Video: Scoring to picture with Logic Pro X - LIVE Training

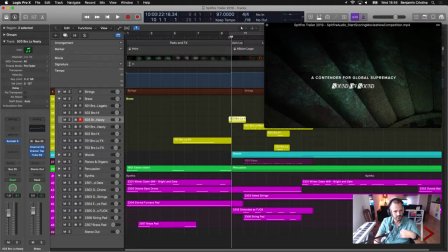So let me just play this tiny part again and then we see what comes next.
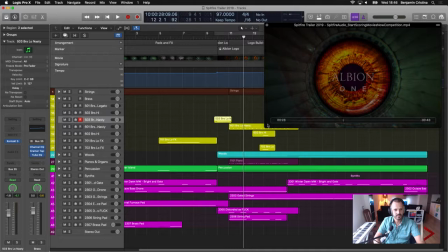Yes. So maybe we talk about the next part, which is actually the logo part itself.
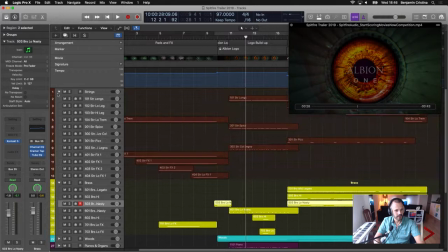Let me just make it a tiny bit smaller so that I can actually see what I'm doing here. And let me open up my
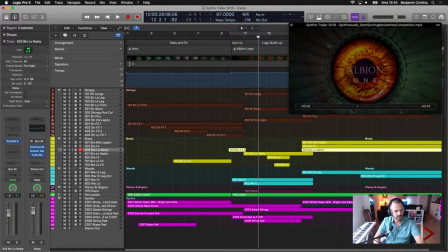my instruments again. I know there's a shortcut, but you know what? I don't care.
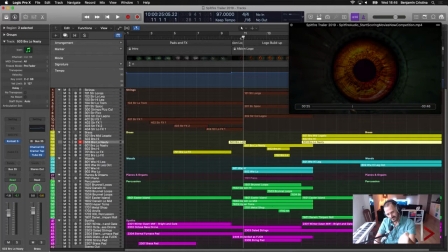So now let's talk about kind of the rhythm of this next section. It's actually the same thing like in the intro. So I have a bit of a feeling of the rhythm and of the speed, but it's not very prominent in this case because excuse me,
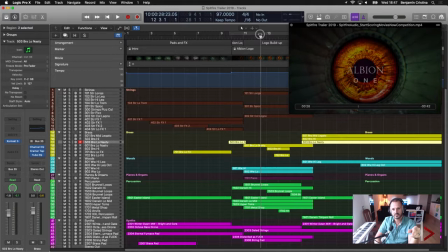because you don't have a lot happening here actually. So you have the eye becoming brighter, then you have the Albion ONE coming in, and you have the 10th anniversary edition coming in,
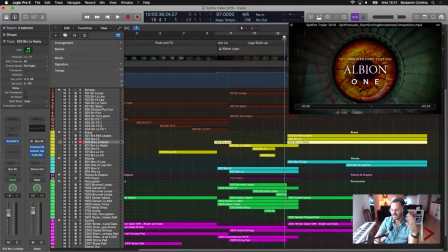and a bit of turning of the wheel in the background and kind of the wordings getting a tiny bit bigger. And that's it. There is nothing else. So I thought, okay, I have to make sure that at, let's say, key points,
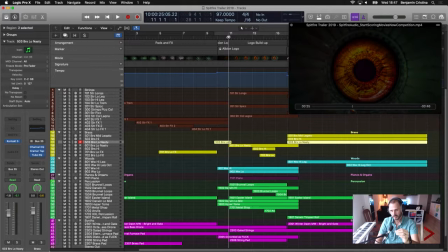which I can define because they aren't cut hard, I can define the point when I want things to happen. And I don't know, when I compose music, for some reason, I like tempo between, let's say,
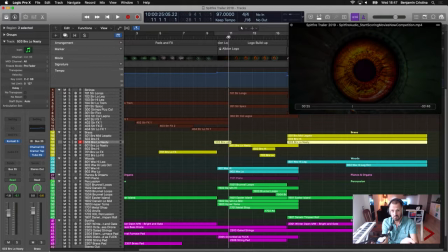85 and 100, more or less. That's kind of my feel-good tempo for whatever I compose.
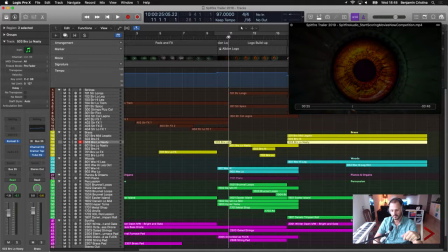So I stuck with it and I was just checking, okay, how does it actually work? Will on, let's say, key points of the beat, will the words come up? So let me just play that for you again.
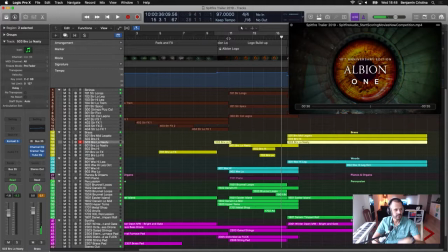So, and it actually does. You can see, you can hear I have a bit of a reverb and a bit of a delay kind of going on the instruments here, which I really like doing these kind of things.
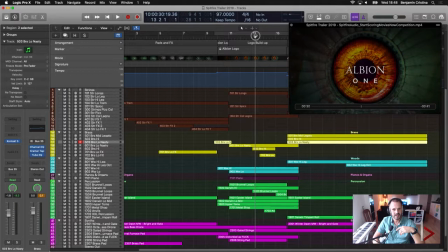So, basically, when the Albion One logo is coming in and when it's kind of in its fullness, so which means not faded anymore, just coming out like this, I have some.
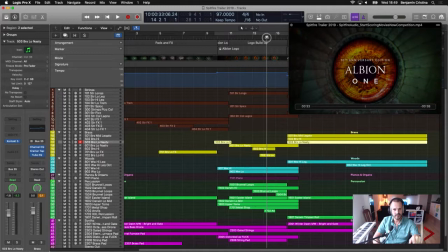Do I have something coming in? I think I have a beat coming in here, and I have high brass come a bit later. And when the 10th anniversary edition coming in, this is when the high brass really sharply kind of go in. So let me just play it again. One, two, three, four.
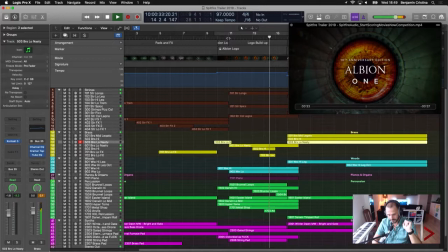One, two, three, four. Bang. So. To give this, let's say, rather slow video part a bit of movement. Yeah, so that's kind of what I did in this area.
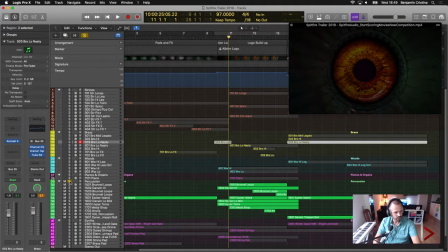Basically, let me maybe just play the percussions soloed to see what actually happened here. And I think I have a few anvils going on.
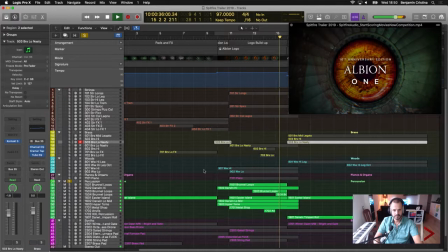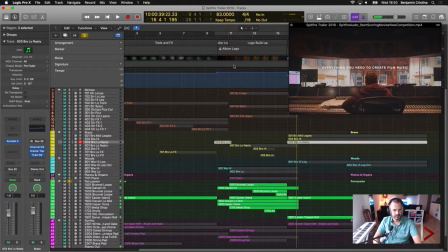Yes. So
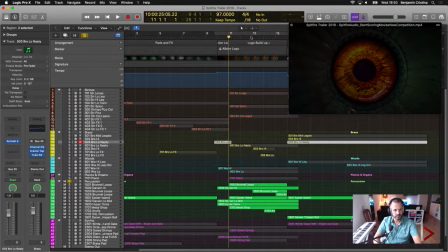So I have some accentuations at the points, kind of when the video or kind of when the text is coming in. So in this case, I make sure that when Albion 1, when the wording is nice and visible, I have a boom.